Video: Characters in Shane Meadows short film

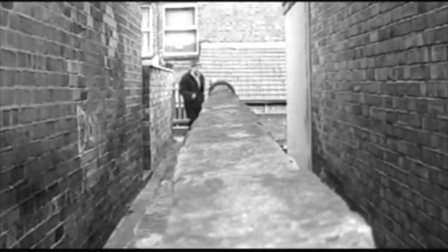0:04 Characters are integral to plot progression in film. They build the bridge between story and audience.
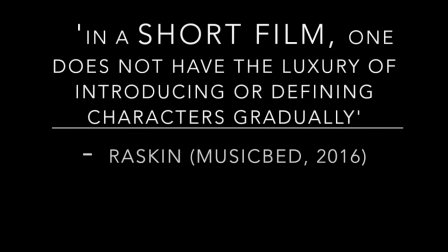0:09 As Raskin said in an interview with Musicbed, in a short film one does not have the luxury of introducing or defining characters gradually.
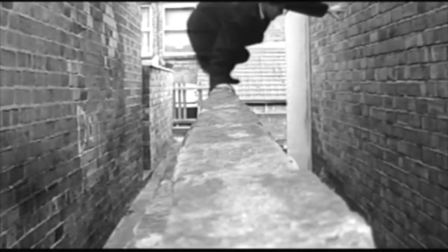0:16 This is due to lack of time. Audience can relate to characters through emotions and actions while also finding escapism through the story of others.
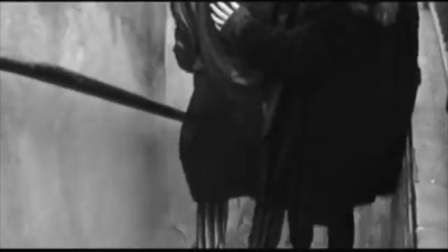0:24 Character development within short film can be problematic due to dramatic time difference in comparison to a feature.
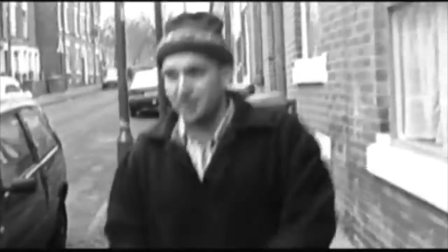0:31 Filmmakers must be selective of what is included in their film. There is more of a challenge to create authentic characters in a smaller time frame,
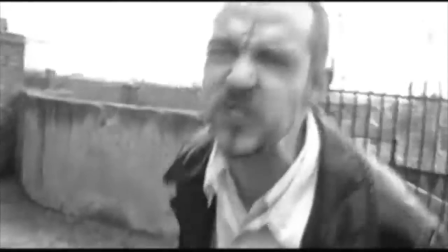0:38 but I'll be exploring how it can be done in short film through analysis of Where's the Money Ronnie? and The Man With No Name by Shane Meadows.
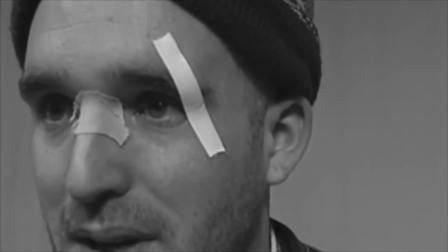0:46 Shane Meadows is a self-taught filmmaker. He is known for his social realism films, such as This Is England, which was widely acclaimed for its authenticity to Thatcher's Britain.
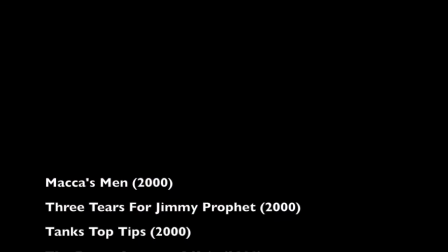0:55 Prior to this, in his early days of filmmaking, Shane made short films, along with his fellow friend and co-worker Paddy Considine.
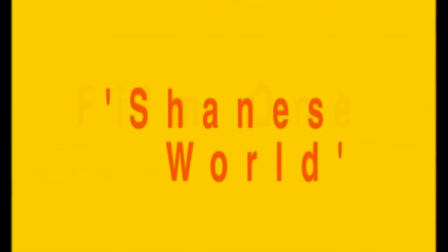1:02 In 2000, the pair created a collection of short films and released Shane's World. Among this collection there is a film called The Man With No Name.
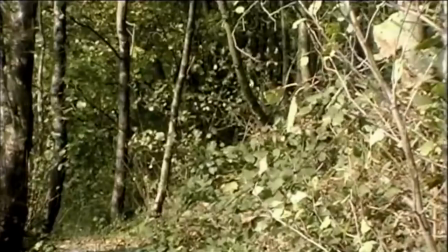1:10 It is a documentary style film with Shane interviewing a man of the forest. Aside from Shane, the other side of the camera, and a few extras at the end of the film,
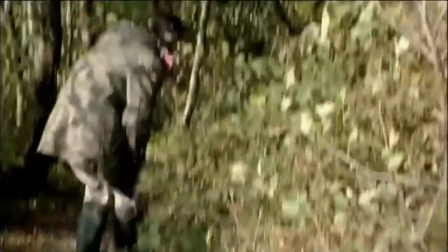1:19 The Man With No Name is the sole character in the self-titled short, but he has a split personality.
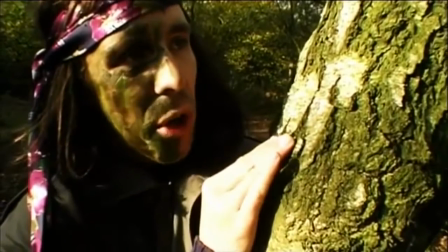1:25 The character has half of his face painted with camo paint and then the other half remains as a normal man.
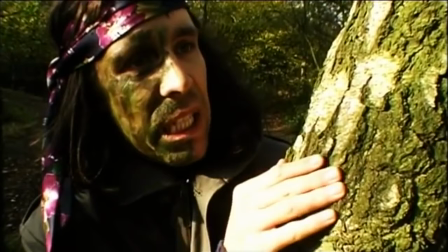1:29 There are notable moments when he tends to display one side of his face more than the other. It seems to be when the character is showing off to Shane that he plays a side of his face with the camo paint.
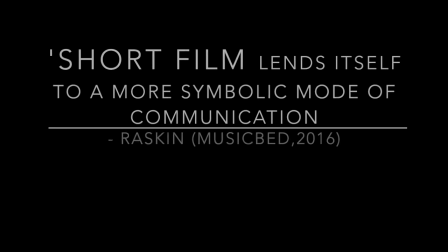1:38 Raskin said in an interview short films lend itself to a more symbolic mode of communication and this is apparent with the man's costume and face paint symbolising both sides of his personality and lifestyle.
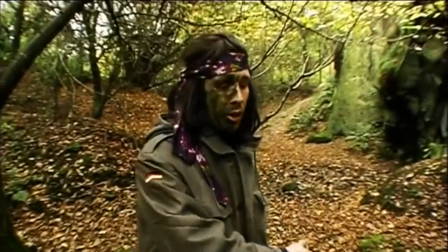1:52 The character's statuses shift in this film. It begins that the man with no name is Shane in a vulnerable position as he does not reveal much about himself in the start.
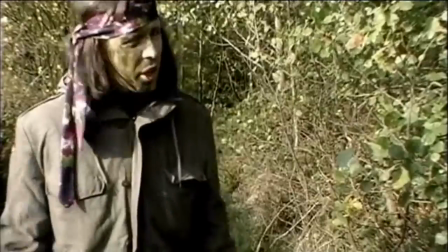2:00 When Shane asks about his name the man replies, I don't have a name mate.
I just exist.
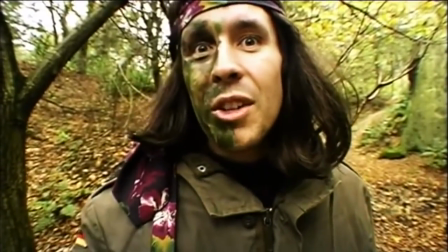2:06 I've got no identity.
Shane pines for more information after this and eventually gets the man talking about his life prior to the forest.
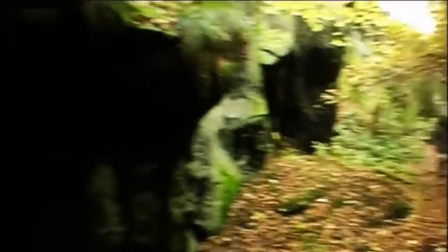2:14 Shane is sympathetic but remains fairly neutral, as an interviewer Wood.
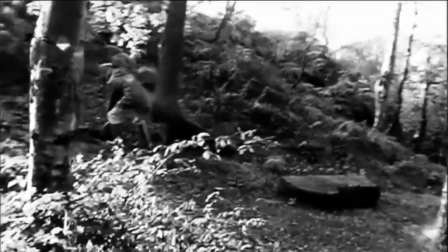2:19 He remains this way until he is taken off path by the man and Shane begins to feel frightened of the man's company.
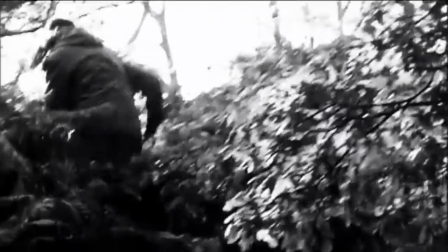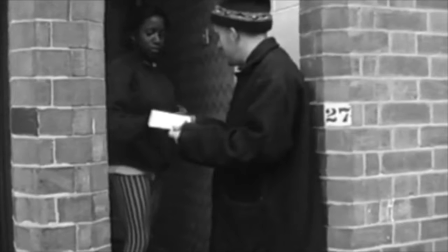2:31 Following the story of a robbery gone wrong, fear is also a prominent theme in the second film, Where's the Money Ronnie?
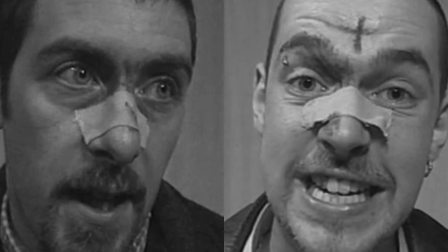2:37 It follows a multi-stranded narrative from the perspective of four suspects. Shane Meadows also plays a character in this film.
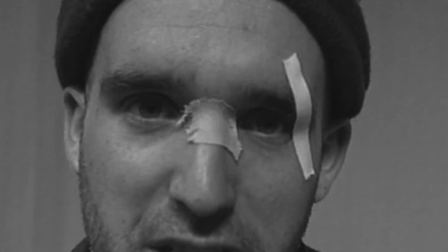2:45 The film opens with him dictating to the interviewer that he's been put up to a conspiracy.
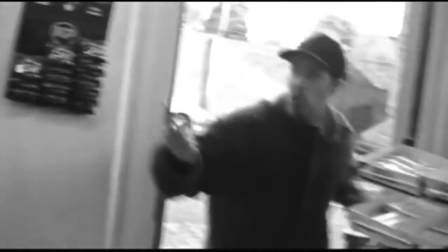2:50 True to his anti-establishment style, Shane heavily portrays the skinhead culture both within attitude and costume of the characters in Where's the Money, Ronnie?
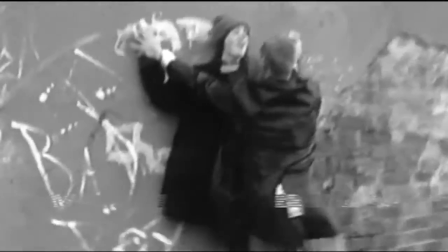2:58 The short film portrays the violence through the confessions of each suspect. Crowbars and cricket bats are among some weapons in the film.
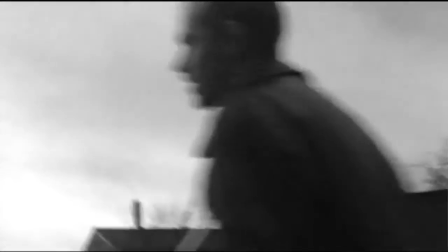3:05 This, paired with the skinhead's costume and non-gidetic scar music, creates an accurate representation of the skinhead culture.
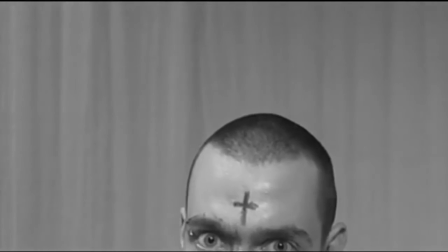3:13 In the interview room, each character has a few plasters on their face, visible evidence of the fighting after the robbery.
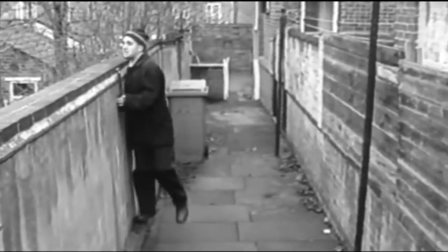3:19 In contrast to the violent and masculine image of the skinheads, were invited into their thoughts while they're being interviewed.
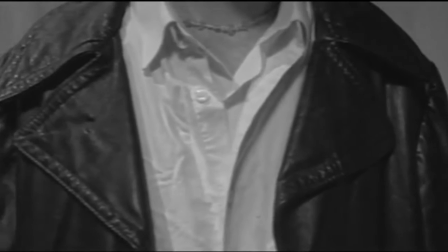3:26 Benny Bold stands out as the most violent of the four. He seems anxious of his situation.
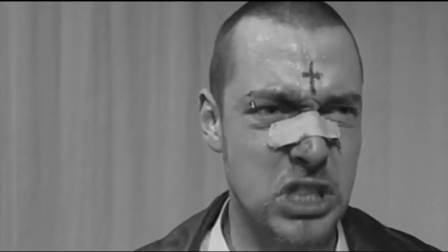3:32 His eyes dart side to side as he speaks frantically and seems distraught.
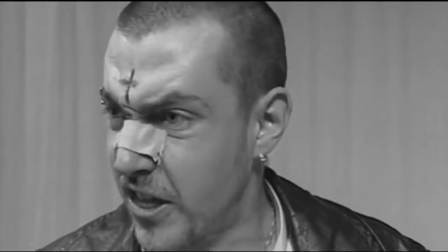3:35 This kind of behaviour allows the audience to speculate how Benny is psychologically and whether he has had any issues for him towards this crime.
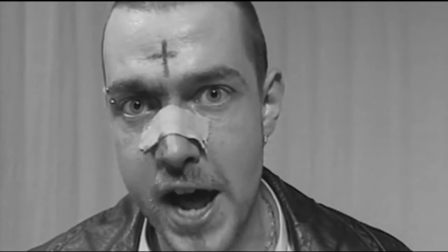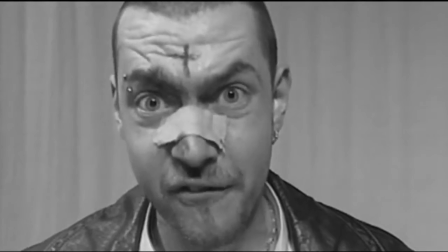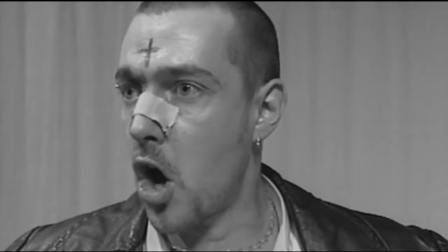3:53 The use of eye contact and breaking the fourth wall is a very effective technique when building the bridge between character and audience.
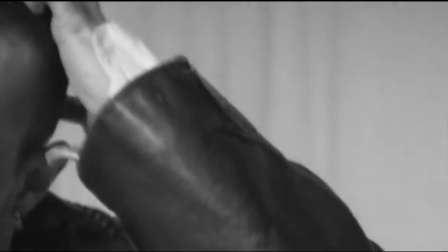3:59 In the interview circumstances, the characters to stare into the eyes of the interviewer, briefly allowing the audience to connect with the suspects. From the start of the film we are promptly introduced to the characters, following the general rule that the best short films generally make it clear from the start whose story they are telling.